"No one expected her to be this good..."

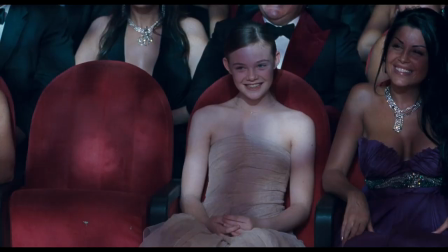Glitz and glamour, faded fame and mixed fortunes, comedic capers and mourning after silences.
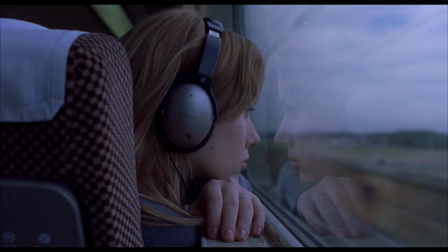For Sofia Coppola, a moment's peace is usually only found when on the move, gazing out of the window.
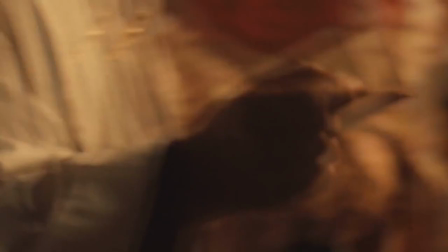Born into Hollywood royalty, she got her first taste of movie stardom when she was just a few months old, making an appearance in her father's film, The Godfather.
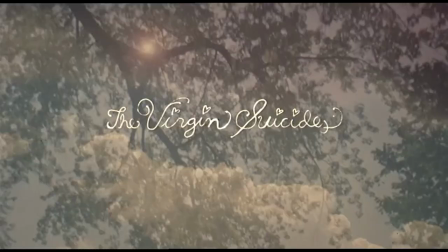Some 27 years later, she moved behind the camera for her debut feature, The Virgin Suicides. kids.
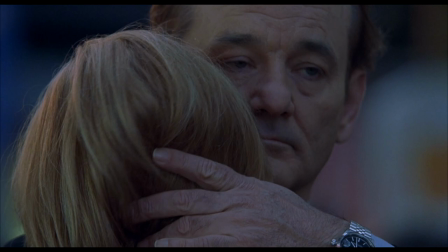Plenty of famous kids have made a movie or two, but Sofia Coppola's work has struck a chord with viewers and critics alike.
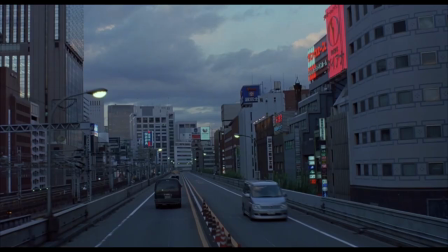Here's a closer look at Coppola's directorial trademarks and thematic interests, and how they've made her one of the most celebrated filmmakers working today.
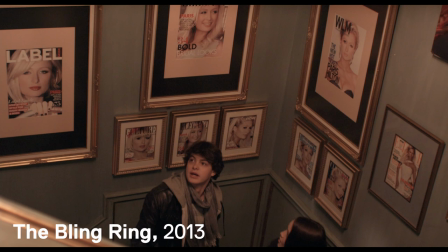Unsurprisingly for someone raised in Hollywood, Coppola's films are often set against a backdrop of fame.
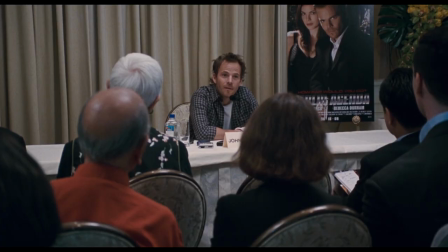But these aren't glossy stories of the silver screen. Coppola is more interested in the minutiae of celebrity, and her characters spend more time on press junkets,
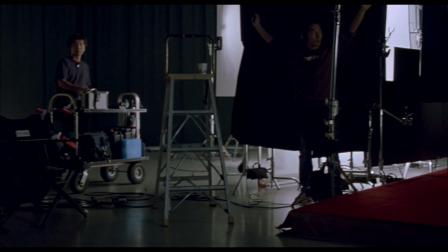photoshoots and commercials than they do immersed in the craft of filmmaking.
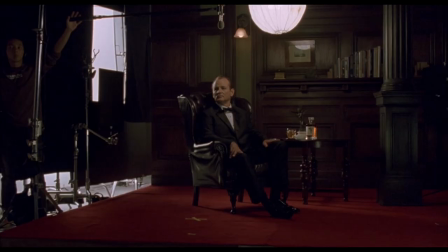2003's Lost in Translation revolves around a washed-up actor on a commercial gig in Tokyo.
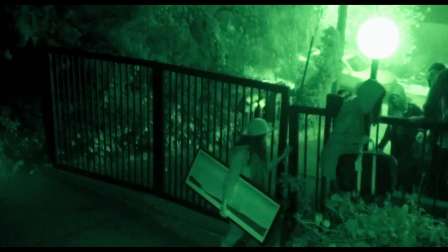2013's The Bling Ring follows a group of young people breaking into luxury homes in the Hollywood hills.
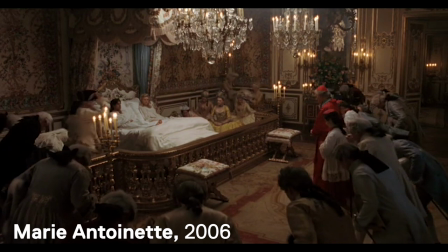Even 2006's Marie Antoinette views French royalty through a pop culture lens,
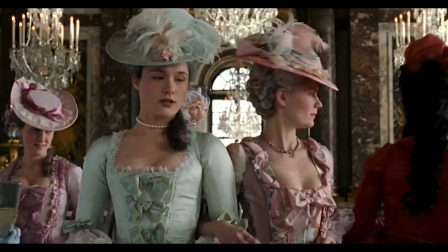casting the titular queen as a bored socialite pressured by court intrigue and frivolously diverted by fashion.
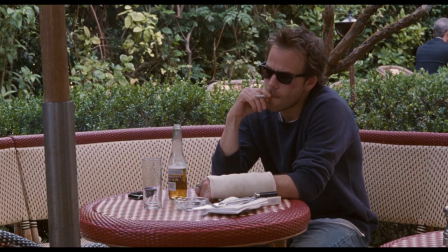Coppola's satirical take on fame is the driving force behind 2010's Somewhere,
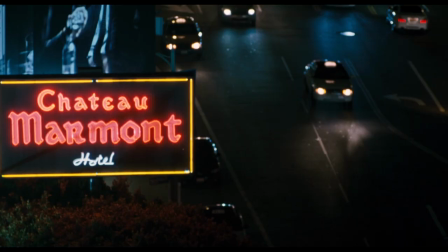a stripped back story of a newly successful movie star who checks into the legendary Chateau Marmont and, well, checks out.
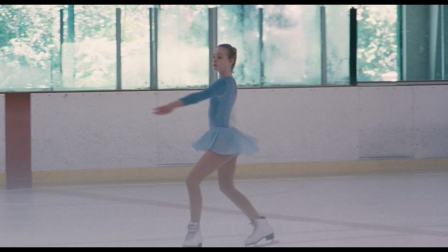When Johnny's ex-wife leaves him in charge of his teen daughter Cleo, their strained relationship becomes clear.
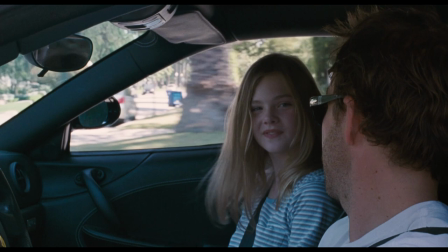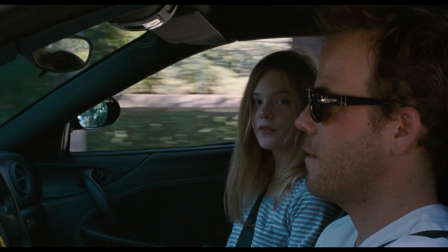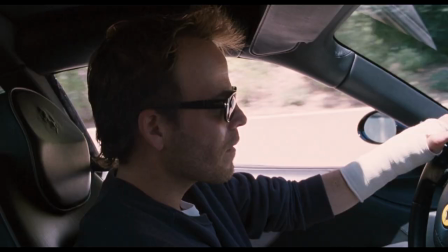Cleo helps Johnny realise the funk that he's in, and the film's most emotional moments revolve around the pair rediscovering their bond,
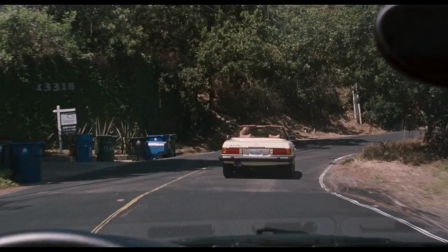but the majority of the movie is taken up with Johnny's search for something to distract him.
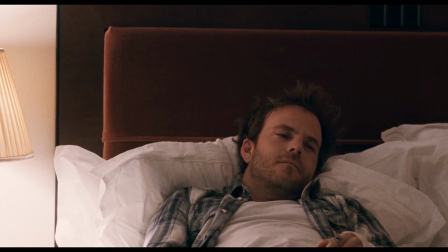He speeds around Los Angeles in his sports car, falls asleep watching pole dancers, and mechanically attends a series of publicity events.
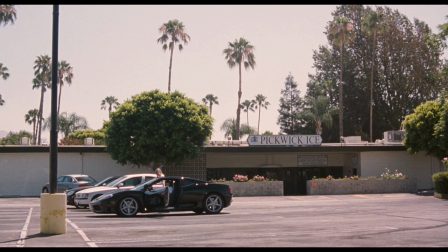Somewhere's version of LA is sterile, almost empty. Barely anyone seems to be around.
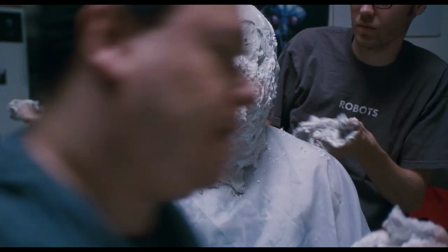In one of the film's most striking scenes, an appointment with an effects house leaves Johnny completely covered over with plaster, identity erased.
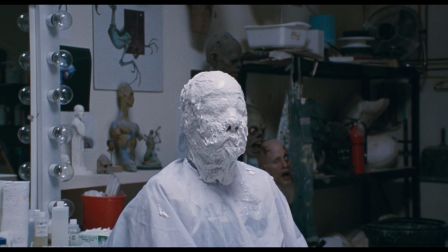The only sign of life is a slow, rhythmic breathing.
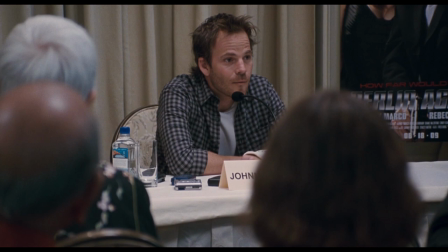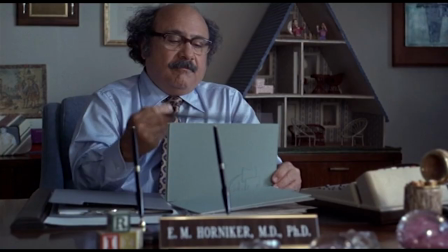Beneath the flashy exterior of fame and excess, Coppola's characters experience a pervasive loneliness, a malaise that defies easy explanation.
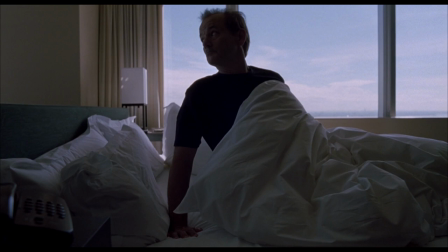They're often found in interstitial, impersonal spaces, hotels and schools, or spaces that deny them privacy,
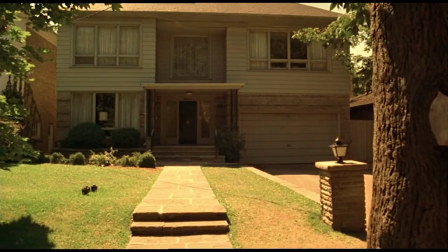like Versailles in Marie Antoinette or the always-watched Lisbon house in The Virgin Suicides.
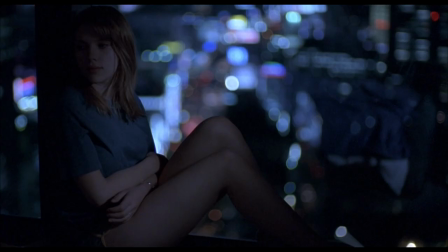Most of all, they're insomniacs, no one gets a good night's sleep in a Coppola film.
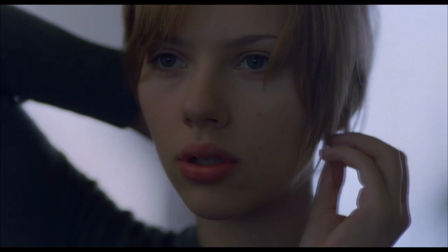Lost in Translation is perhaps the best example of the director's fascination with loneliness.
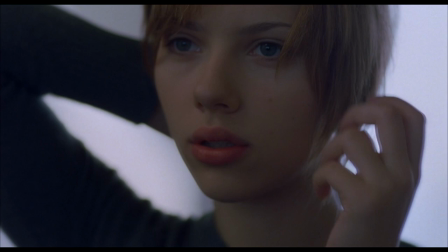Charlotte is the young wife of a photographer on business in Japan.
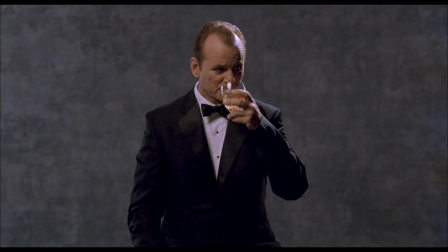She connects with Bob, a fading movie star promoting a Japanese whiskey brand, and they develop an intimate and ambiguous relationship.
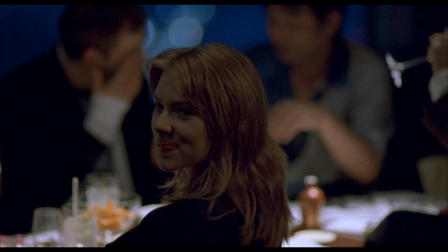In a country where neither speaks the language and neither can sleep, Charlotte and Bob bond over late-night drinking sessions and excursions into Tokyo.
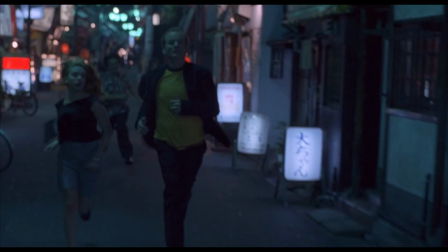In contrast with the quiet, lonely hotel rooms, Tokyo is portrayed as a vibrant,
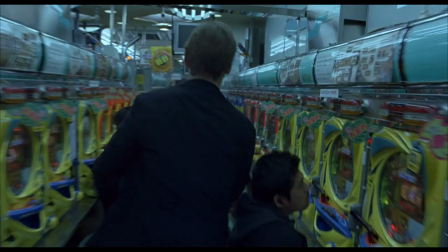chaotic world of leisure, showcased through visits to arcades, pachinko parlours, nightclubs, and karaoke bars.
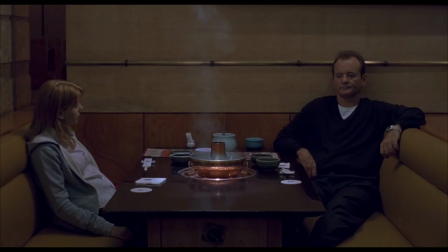As in Somewhere, all of this surface-level fun is there to try and fill a void in the characters' lives.
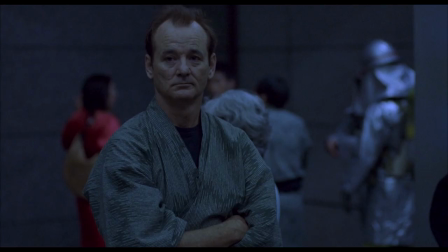In Lost in Translation, it provides the catalyst for a fleeting moment of connection between Bob and Charlotte.
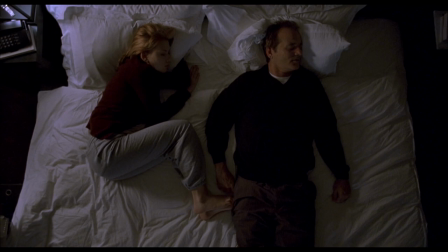In a quieter moment, they speak softly while falling asleep in bed together. As Charlotte opens up about her marriage, Bob softly lays his hand on her foot, a limited show of affection that speaks volumes.